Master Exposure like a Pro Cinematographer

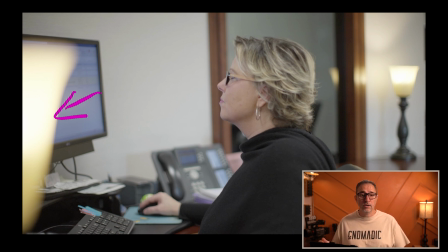12:20 But we don't control them, right? They're, unless I go in and change the light bulbs and whatever, which we can do. But a lot of times, you go from office to office, and you're just not, you're not going to do that unless it's really a necessity.
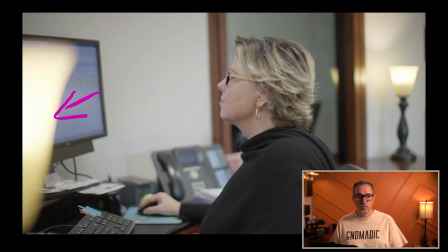12:37 But most of the time, I can deal with those uncontrollable just fine without having to change anything.
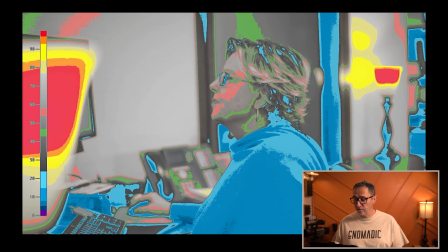12:42 So in this case, what we did, if I show you the false color, is same thing.
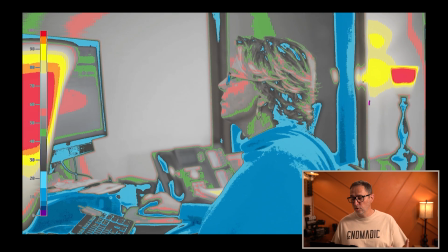12:46 We are going to expose for those two lamps first. And so using my false color, I'm going to adjust my camera settings so that they're just right at peaking. And you can actually see they're at 100%. So those light bulbs are actually blown out, which is totally fine because there's nothing in those details of that particular lamp.
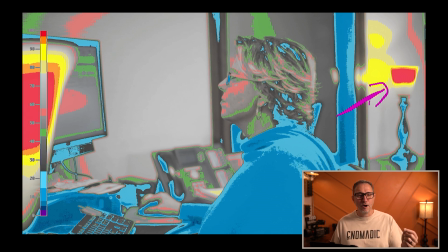13:06 It's not like I want to see the filament of the light bulb. And so I think in that case, it's perfectly fine. I think it's more the light that it projects on the wall that we don't want to be peaking, because then we would lose the detail of the texture of that wall if it was over 100% IRE.
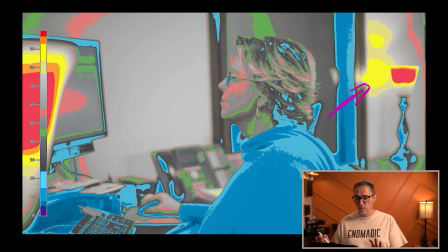13:24 But so we adjusted the camera settings to be right on the edge here. And then the rest we control. So I can put a light on the side here pointing towards her face and continue to raise the intensity of that light until I see that on my false color,
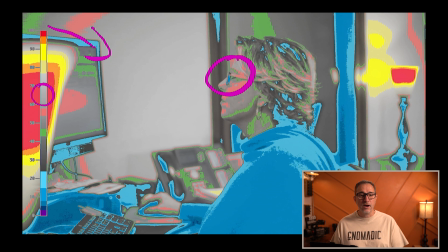13:40 we reach that 65 to 70 IRE. Let me show you an example where we had full control.
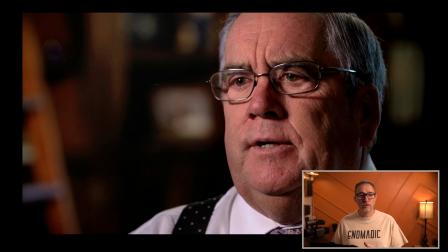13:46 In this particular interview, we shot it inside of a little library, and there was no window, so we had full control of the space. This shot is for the same project as the cowboy hat that you saw, and so we wanted to maintain very deep ratios.
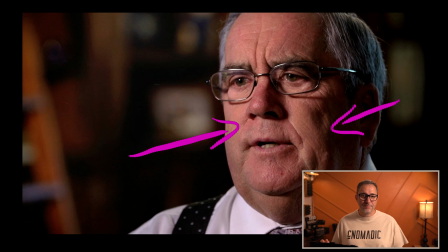14:03 We wanted his key side and his fill side to be very different, very deep contrast to maintain continuity between the shots. And so we started by exposing the background, and we put a light, and you can kind of see the intensity of it here and here.
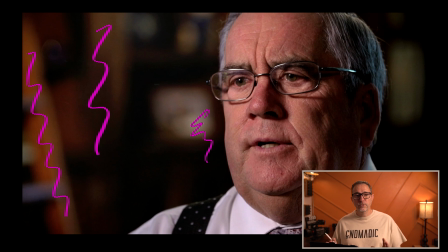14:22 There's probably something here a little bit, and we just change our camera settings and our lighting back there to raise those shadow levels to the bare minimum to make sure there was no noise. And in S-Log3, I don't feel good below 15 or even 20 IRE.
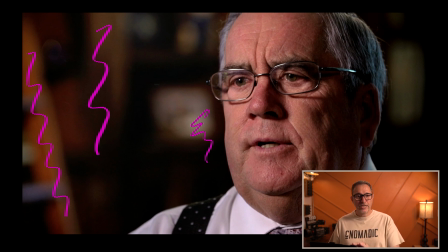14:41 And so we just exposed for those shadows at 15 IRE, for example, in S-Log3. If we're monitoring Rec. 709, I would go
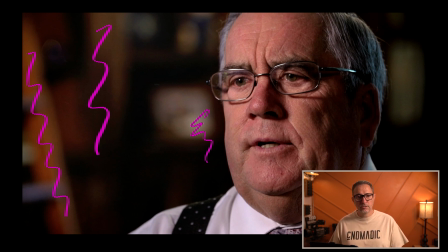14:56 to like a 3 or a 4 on the dark spots, maybe 5 IRE on the dark side.
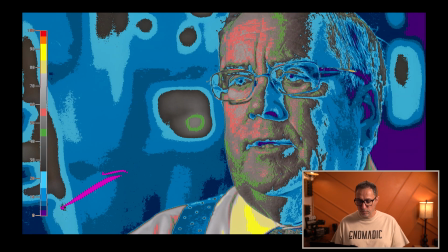15:04 And if we look at our background, we can see that we exposed it. Now, again, this is the final grade, not the raw shot, but it's somewhere in that 5 IRE. So my guess is that we expose that at about 15 IRE, and then in post-production,
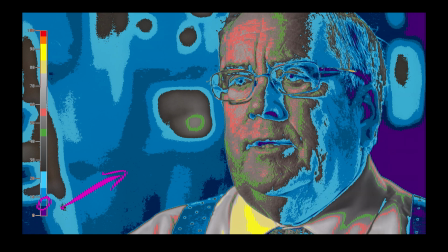15:19 we're able to lower those shadows down to the 5, making this pure black back here. And then we can adjust our lighting, our key light, to make sure that we get that 70 IRE on his face.
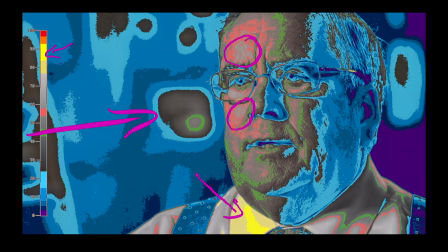15:33 And you can see that the color on his shirt is still below 100% IRE, so we still have details in
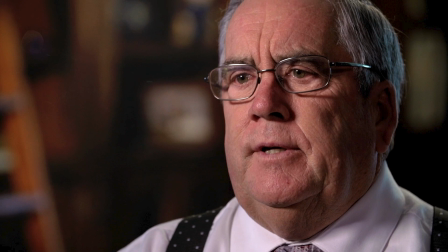15:42 texture on that fabric. This example is actually a backlit scene.
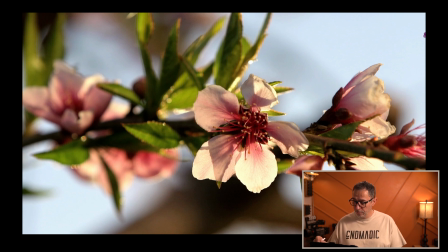15:47 So we shot this early in the morning, and the sun is, in the sky somewhere over here, but out of frame. And it's providing some levels, and that's what you see here, right?
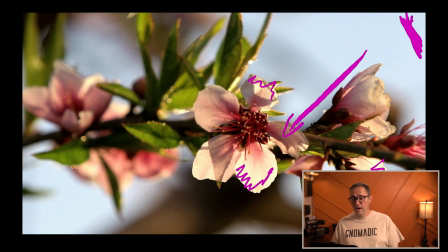16:00 It's providing all those levels. But we wanted to see the texture in the sky. So you can see here the shadow versus this bright spot. And so that was important to maintain.
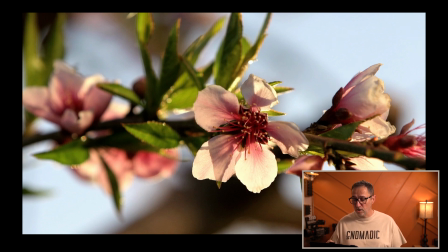16:13 And so same thing, we just changed our camera settings to make sure that the sky was not blown out.
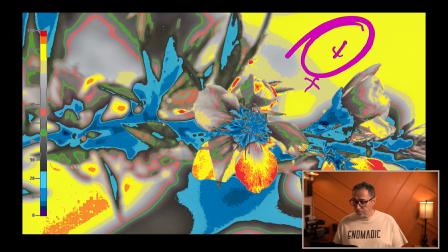16:21 And now you can see the difference in levels between those areas. And we're clipping a little bit on the edge of the plant, of the flower.
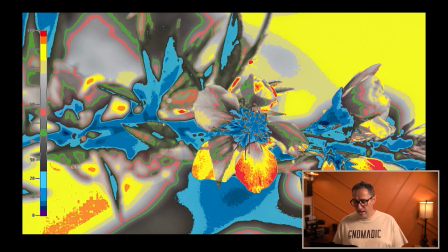16:29 And that's because the sun's coming through. And that's okay, I'm okay with that. And we just then put a light really close to the flower. Because it's such a tight shot, we're able to bring a lamp really close. And then just continue to raise the levels until we have the brightness that we want
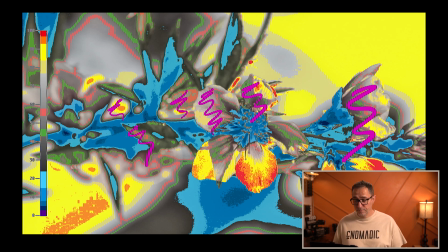16:51 in those details. Now, I could have done more.
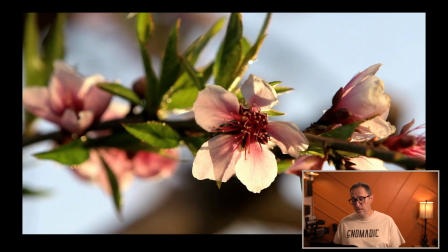16:54 I could have put a bigger light there to get even more levels, but I think it would have started becoming or looking unnatural. Like the leaves are already looking like they're artificially lit. And so I don't think I would have want to push more.
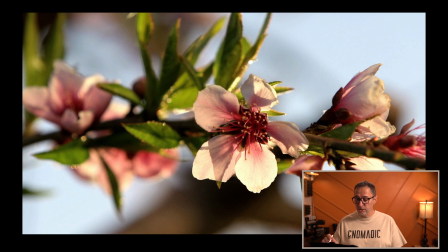17:10 And at the end of the day, again, we have pretty good separation between our highlights and the midtones.
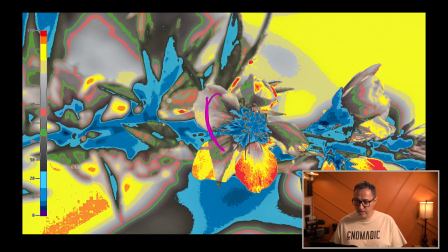17:17 And so in post-production, we can adjust those a little bit so that those can be raised here and here
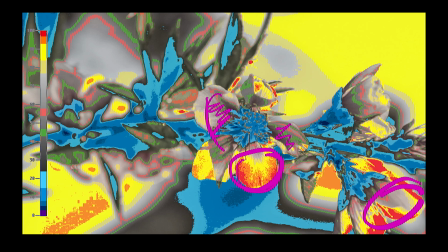17:25 without compromising those very bright spots. Let's look at this interview here.
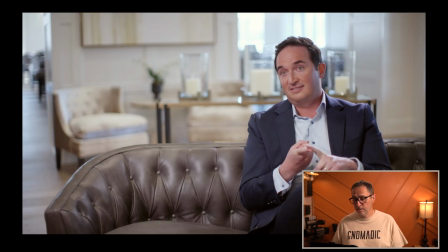17:33 So in this particular setting, we don't have control of those windows. And there's actually a lot of windows on this side as well. And so when you deal with windows, there's two things you can do.
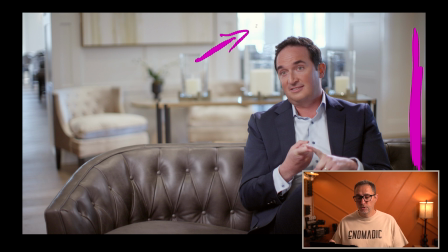17:48 You either exposed so that you don't clip the highlights so that you can see out the window, or you blow the windows out. And that will depend on what's out there. So if it's a beautiful city view or a beautiful garden back there or something that you want to see,
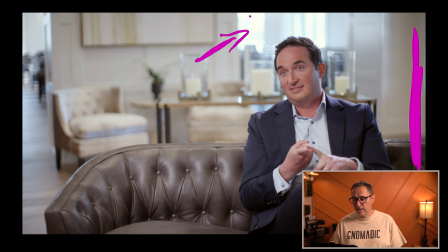18:06 then you would change your camera settings so that this window would not be blown out. In our case, it was not a particularly beautiful day, and there's no great view out of those windows. And so it looked better to completely blow out those windows here and here
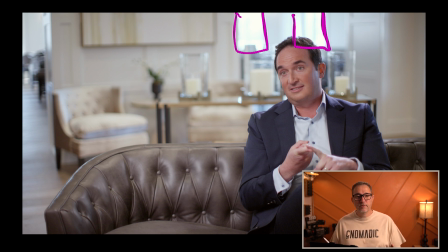18:28 and just leave them pure white. And then we can work the inside of the room and adjust the lighting to then get to the right level. So we do our camera setting to blow out the window. And then because of large windows here, we actually put a negative.
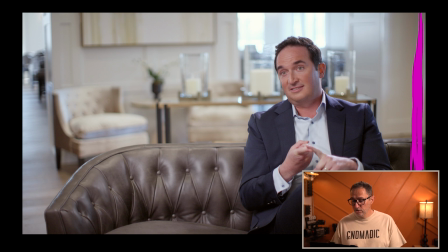18:47 We actually put a black material so that we would have some shadows here compared to his key side. And then we have our key light somewhere here, bringing levels on his face. And then we have a backlight creating levels on his shoulders.
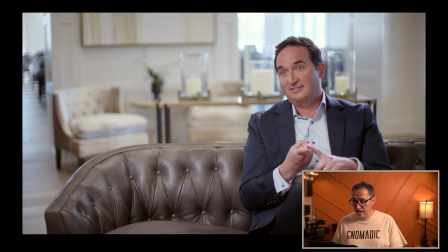19:05 And same thing, once we have the levels that we want on the windows, we don't adjust our camera settings.
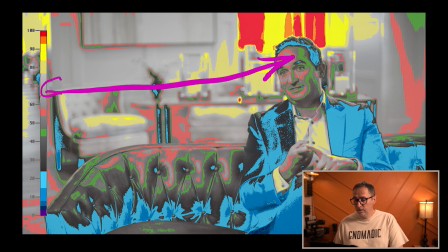19:13 We just adjust lighting to then again reach the levels that we want on his face and on the rest of the scene. If we need to, I don't believe we had any additional lighting on the background,
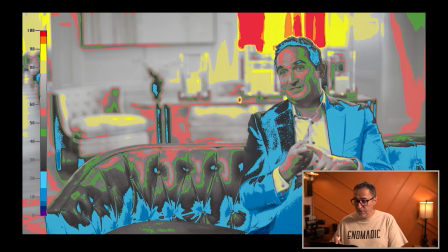19:27 but if you feel like you need to do something back there, then you can simply add lights to different areas.
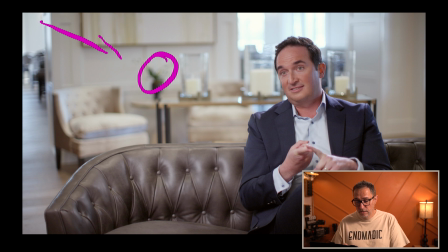19:35 So like, for example, this plant, we could have put a little light here to just bring that green to be a little bit more popping if we felt like that was needed. But from an exposure standpoint, expose those windows to what you want.
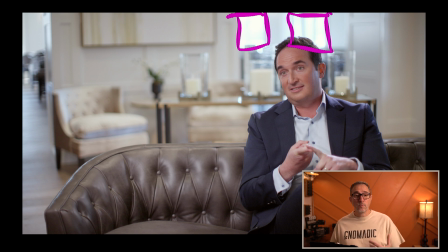19:52 In our case, blown out, and then work the lighting and the negative to then get to the levels that we need. At the end of the day, exposure is not just a technical process, it's an essential part of the art of cinematography. The more you understand your camera, your recording format, and your tools, the more control you'll have over crafting the images that you envision. So keep practicing, keep experimenting, and most importantly, measure your exposure.
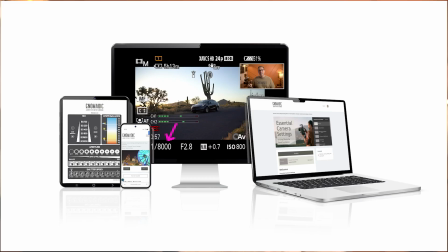20:20 Thank you for watching this video until the end. And if you're interested in learning more about my online cinematography course, visit the link in the description below. Thanks again, and happy filming.